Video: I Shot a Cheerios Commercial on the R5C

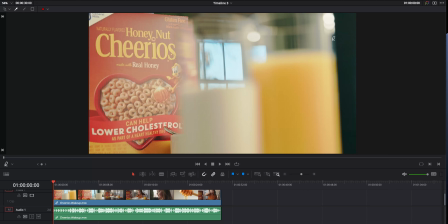This was led simply with a 6x Ultra Bounce over here on the right, just out of frame. You can see the highlight on the glasses and then lighten up the face of the Cheerios box. And then to the left of that,
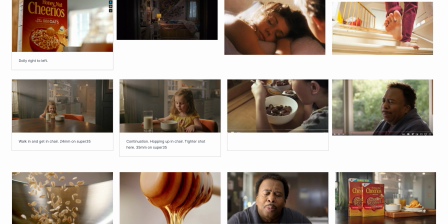bouncing into it have my 600x shooting this way and then just bouncing that light back.
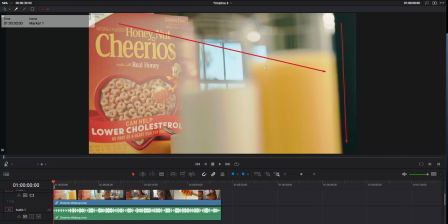I needed that to hold the window outside here. So I think that was basically just the one really large bounce here in this shot.
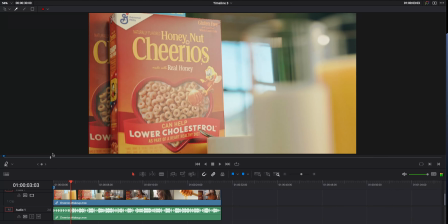This is pretty tight. So as we move into this shot in the room I'm
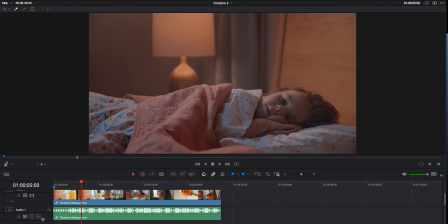So, quick shot here in the room. Let's turn our audio off here. And this move here was also done in post. So again, this was shot in 8K. And just a little pull out in post here in 8K.
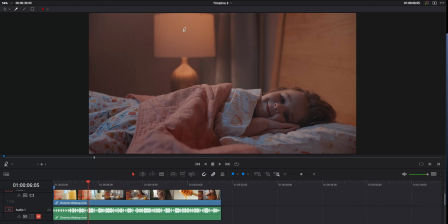This was lit. We had a, not an aperture bulb, because I used to have one of those B7Cs and it broke. this was like an LIFX color bulb just one of those kind of cheap ones you can get at Best Buy actually not that
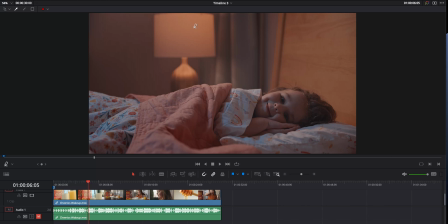cheap they're probably 80 bucks but would have preferred like an aperture but also has an app just set that to a really warm tone in here and kind of dialed it down to the the temp I wanted for overall ambient in this room I had a Hornet 200c that was bounced up into the ceiling
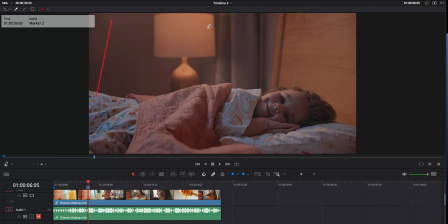right here and turn to kind of more of a blue color to kind of get some of these blue tones you can see in here. So for example, you know, here on her face and here on the sheets,
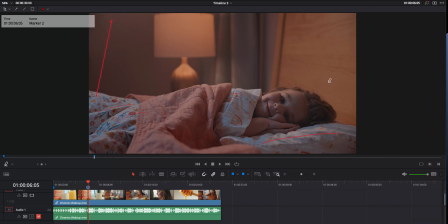you can see we've kind of got these blue kind of going for this nighttime-y kind of vibe or really early morning because she's getting out of bed here. But just wanted to set a base, get a practical in here. And then I also had a big flag right here flagging off this wall to keep it dark and try to
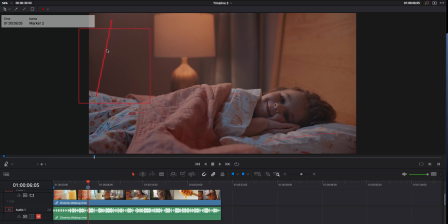contain this kind of moonlight-y light that was bouncing down onto our talent. I also had right over here just out of frame I had a little to
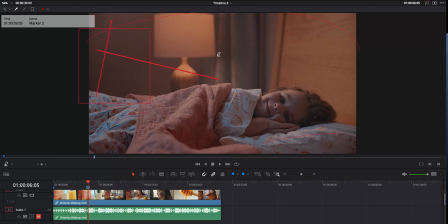kind of get this this push from this warm practical had a little oh gosh what is it kick-ass panel just tuned to kind of the same color temp as our light here and that's kind of that's what's
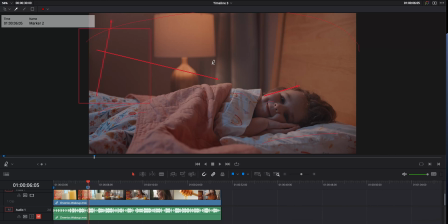given this highlight here along her face and kind of playing up the lamp effect here. So how about three lights going on here? We had our bluish kind of room ambient tone, we had our practical, and then we had our little push amplifying the practical.
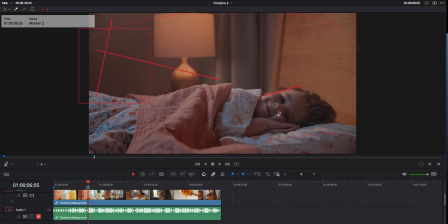And then just shooting from this side on sticks, again, 24 to 70, 2.8 on the R5C.
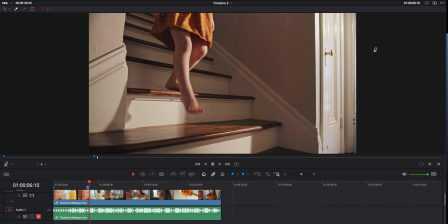This shot here coming down the stairs, this one was really simple, just one big light over here to the side, had the Apture 600X just out of frame, tuned to kind of this warm morning light, and that's it, just blowing in here. I don't even think,
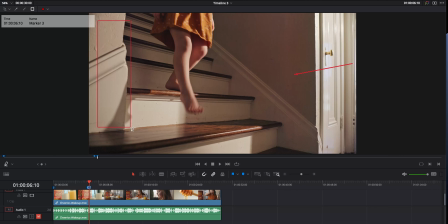it's hard to remember now, I wish I would have taken pictures everywhere, but I may have had either that 6x over here, I think. Actually, I think I did. I brought that 6x over here and used that with the, it's an ultra bounce slash,
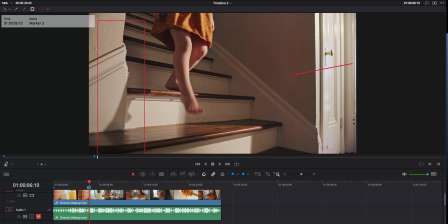you know, the other side is black, so I'm just using that as some negative fill over here. And that's it, kind of the one light and the negative fill for her coming down the stairs.
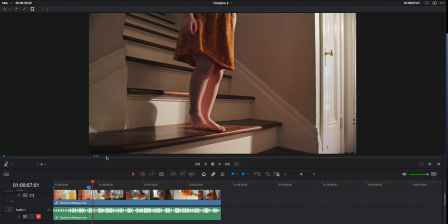This was on sticks, a little bit wider on the R5C.
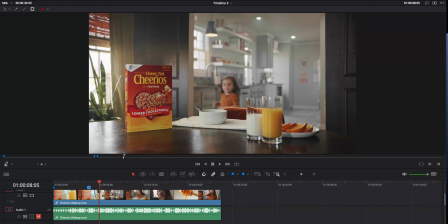Okay, now we get to this shot here. this had a little bit more going on here.
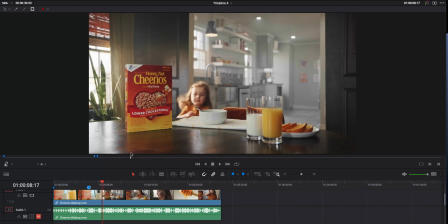And this one I've actually got kind of some behind-the-scenes shots. But you can see she runs in, comes, sits up in the chair.
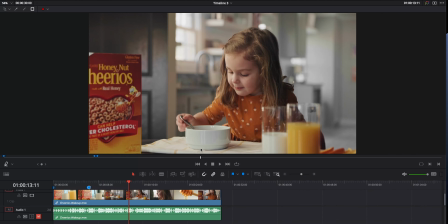Then we go to a slightly tighter shot and a little push in here. And then this over the shoulder.
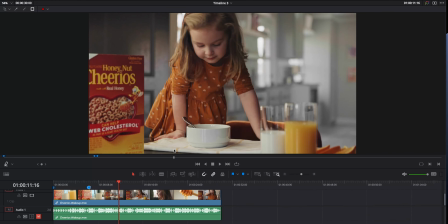But these first two shots were lit basically identically.
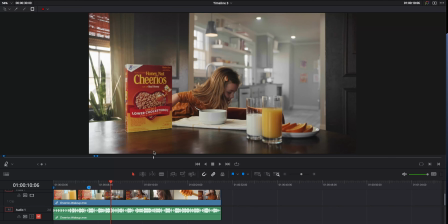All I did was move my framing and lens choice in between here.
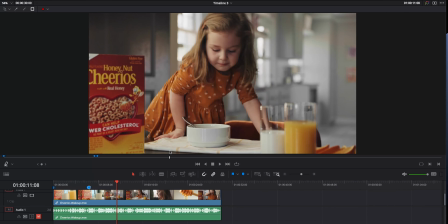This was a little bit wider. I think this was around a 35 and then went to about a 50 here again on the 24 to 70.
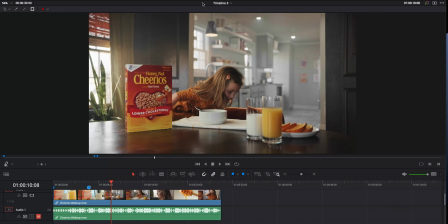So lighting wise for this, this light here in the background. So this stuff coming through the windows here is all natural daylight. So nothing special coming through the windows here exposed for these windows and then worked on everything else outside of that.
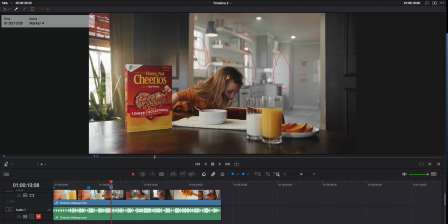This extra push through this window is the 600X. I wanted that because I wanted to get this kind of like little streak of light. You can see her run through it right here where you get this highlight on her face right here.
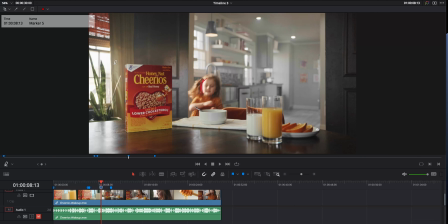That's from the extra push here from the 600X. That's also what's given us kind of this on the wall here and just kind of helping amplify some of this haze that we got going on back here.
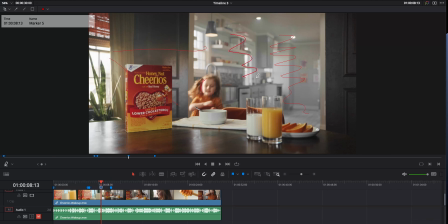This is where I use that smoke machine, all this stuff in the background here to just kind of give us a base level of haze here in the room. Here to light her
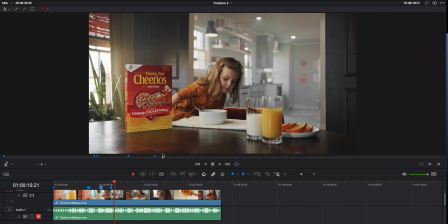when she sits, basically right here, you know, in the wide, I've got a softbox. So right here Here's kind of an Octabox with the 200X, the Hornet, sorry, Hornet 200C is providing our key here.
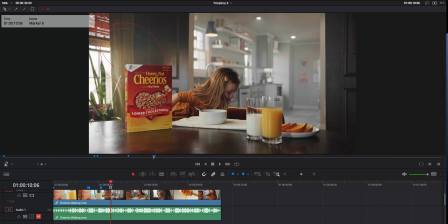And then on our plant, I've got a special here, which is that Luxley kick-ass panel. Or not Luxley, Lupo kick-ass panel is providing a special here on the plant. And then I think also I had a little special here on the box,
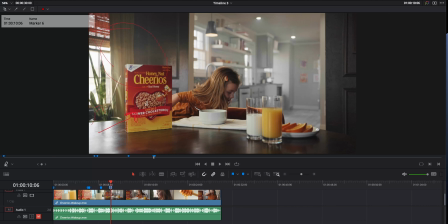which was my Light & Motion Stella 5000 just had a little reflector on that to kind of zoom in and give a little pop to this so I had one two three four lights in here and then over here
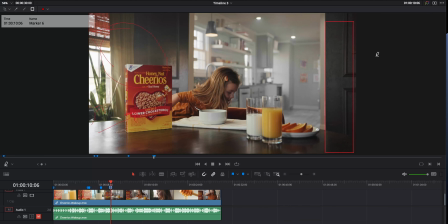to the right again six by negative fill over on this side so
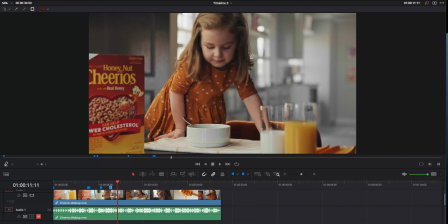we go to the tight exact same setup here just like I said a little bit tighter a little bit different angle of view then
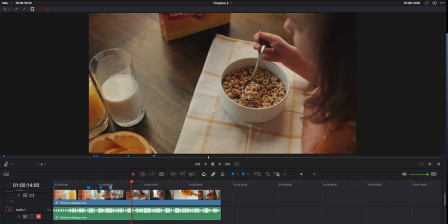we cut to this over the shoulder we get off of sticks this is handheld here and exact same lighting setup as we had in our previous setups but now just again slightly different camera angle and handheld here all
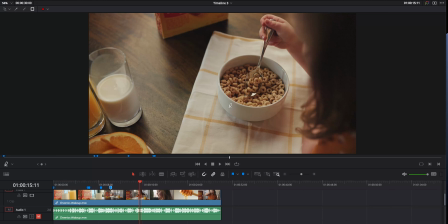this works because we're still on the same side of the line we're shooting into the shadow side so we get some of these nice gradations here you know wrapping over the hand you know shadows here shadows here shadows here so
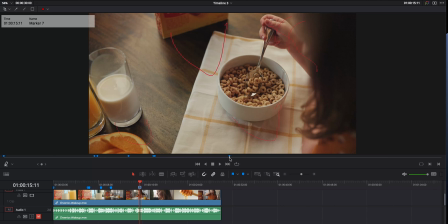shooting into the light so we get something that's not going to be all flat
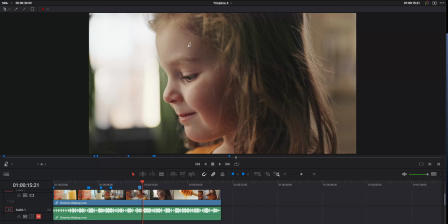exact same setup here again different lens choice I think I was on a 70 here still handheld but just changing up those tones I don't think I even really had to change anything here this kind of highlight on the hair is still some of what we were getting through that outside actually I take that back
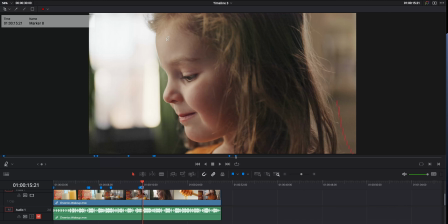for this one I did bring it inside to not blow this window here. So no longer 600x out here. In fact I believe the 600x was back here at this point.
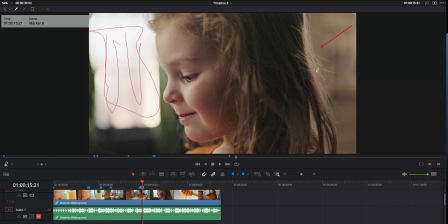So kind of lighting up this area back behind her head providing a little bit of a highlight and then here in the front.